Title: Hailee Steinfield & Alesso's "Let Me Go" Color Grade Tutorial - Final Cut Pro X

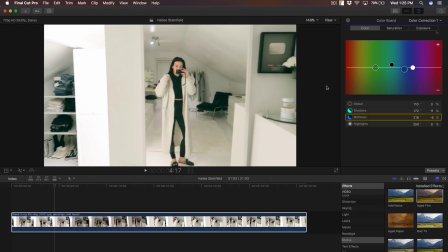4:28 So we kind of want something like this to kind of add that vintage look to make it look more realistic. Okay, so then we have the highlights. The highlights are, of course, the brightest areas in your video.
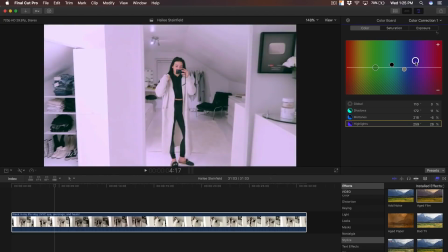4:41 So we're gonna go ahead and change the highlights. So we're gonna add this and just drag it up a little bit till you kind of get into the pink area. Now you don't want to go too much where it's like this and it looks completely horrible, but you want it just enough that you can tell it's there, right? So we want the pink to be around here. Now keep in mind, this is indoors.
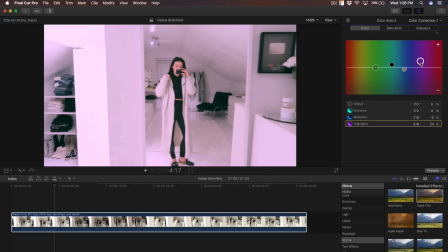5:00 Indoor lighting is completely different from outside, right? So you get direct sunlight and it's a little bit different. So you don't want to completely go all the way overboard because that wouldn't make sense because there isn't that much light indoors, right?
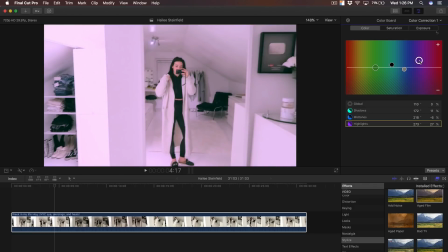5:14 So we want to have this very subtle. So we're going to have this around, like I said, you can adjust these values according to your video. Not every video is going to look the same and not all of you guys are going to have the same properties that I'm using in this tutorial, but it should be similar, but not completely over the top.
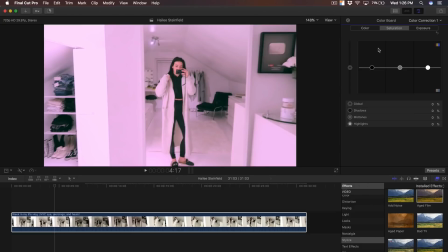5:32 So once we're done with the color, we're gonna go to the saturation. The saturation I don't normally change just because I don't want it to be too overly dramatic. So I don't even touch the saturation. I go to the exposure, and to get that 70s look, you want to make it washed out, because a lot of the, you know,
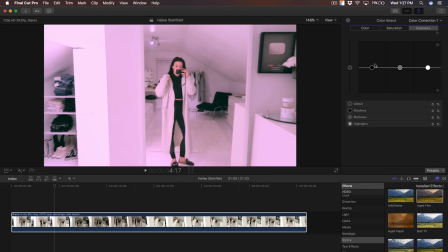5:48 70s TV shows and film were, you know, relatively faded out.
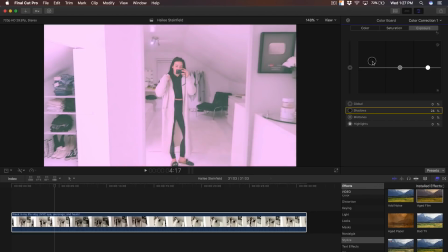5:54 So we're going to increase the shadows up a little bit, but not too much. We don't want it completely washed out, and we don't want it too dark, because that will look just bad.
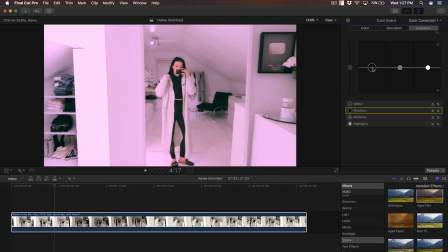6:02 So we're going to drag this up a little bit, but not too much. I would say no more than 5.
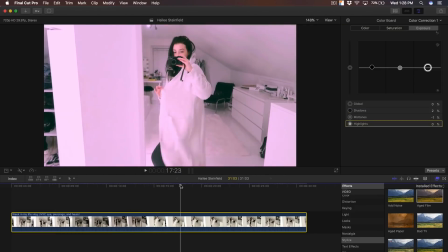6:07 So now if I go ahead and just go through the video, you can see how it's adjusting or how it's affecting the video.
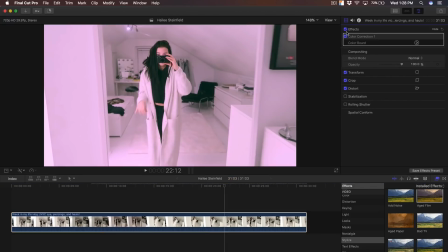6:13 So now once we're done with that, we can see the before and the after. Completely different look. It looks really nice though. And if you wanted to add this to your vlogs, it can really spice up the content there. Now we're also gonna add a aged film in the stylize effects.
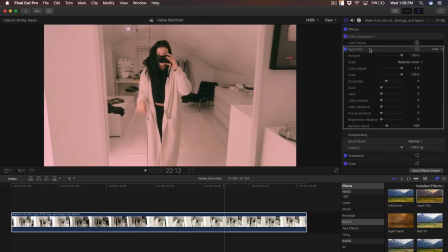6:30 So drag that onto your video. Make sure the aged film is on top of the color correction. And then after that, we're gonna decrease the color adjustment here, because if you don't adjust that, it's gonna look completely orange or, you know, yellow. And if you go all the way back, it's gonna make it black and white.
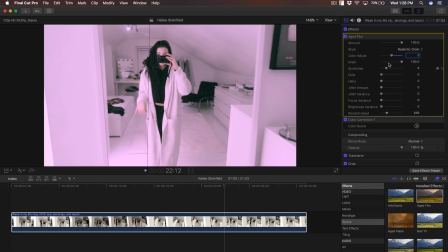6:48 So we're gonna do nice medium zero, so it doesn't adjust it at all. So once we're done with that, we're gonna change the grain. We don't really want that much grain, and you can see the grain right here. That won't look good, especially in the blacks or in the shadows. So we're gonna take that almost completely off.
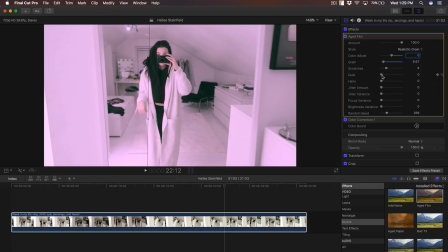7:05 You can add a little bit, but not too much. I'm not a big fan of it. The dust though, we do wanna add a little bit, but not too much. I say around 40. The scratches I'm gonna take off, they're just these lines right here that you can see.
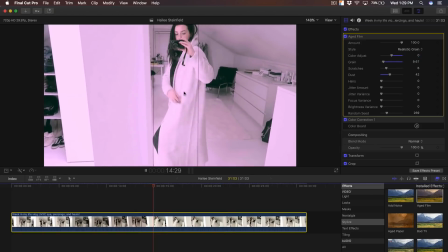7:17 And if I push play, you will see that it's these kind of parallel black lines.
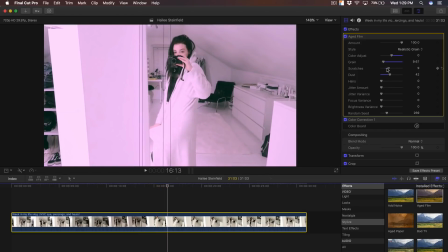7:22 I don't like that in this video. If it was something more retro, then you can do that.
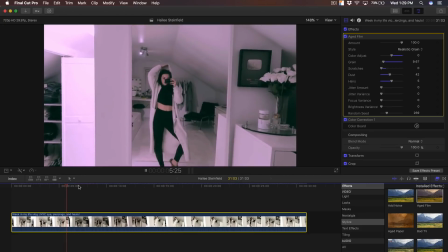7:26 The hairs though, we want to increase that quite a bit. Now the hairs are what gives it that really nice, you know, vintage feel, that 70s look.
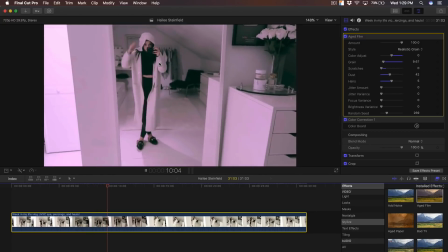7:35 And you can see that there's dots here and there coming throughout the video.
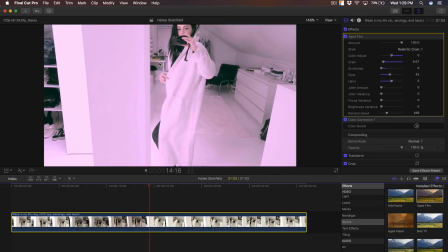7:38 And those are called hairs, not the girl's hair, of course, but hairs throughout the video.
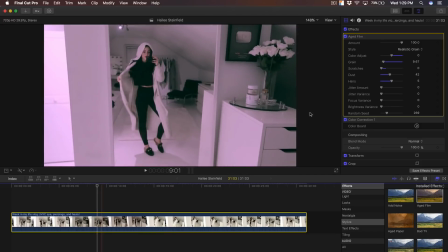7:45 And that looks really, really nice. It looks more authentic. So keep the style on realistic grain. I'm not sure what iMovie grain is, but it just doesn't look as good. You can do a jitter amount, but that will make it so it's blurry.
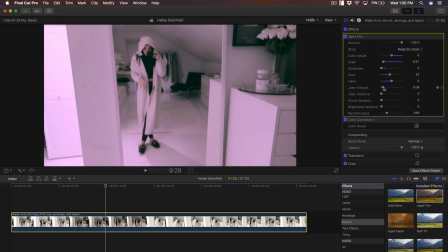7:56 It will just have the video be more like if it was more handheld. I don't like that. I keep everything off and just have it how it is. So that's pretty much it for this video.
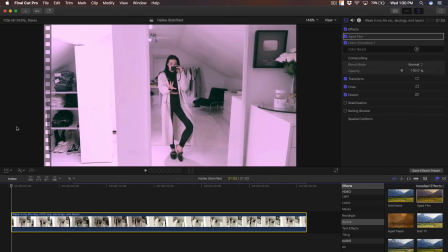8:06 As you know, like I said, it's not that hard to do. Some people might overcomplicate things, and when you really shouldn't.
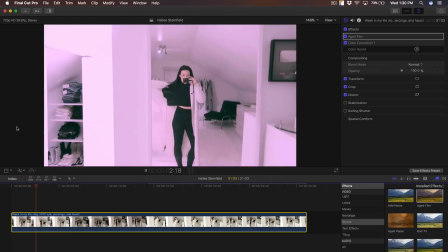8:14 So this is the after.
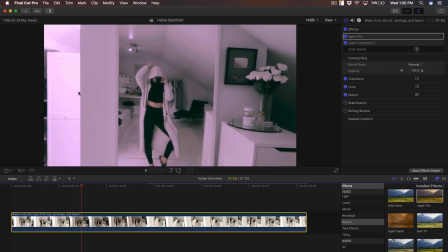8:16 Once we've applied everything here, you can see the little dusts, the hairs, and the color correction or color grade.
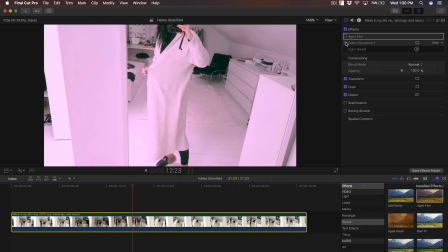8:23 Now if I take these off, this is what was before, and this is with the color correction, and then this is with the aged film.
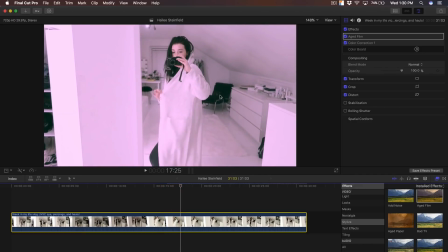8:31 So if you found this tutorial helpful in any way, be sure to leave a like.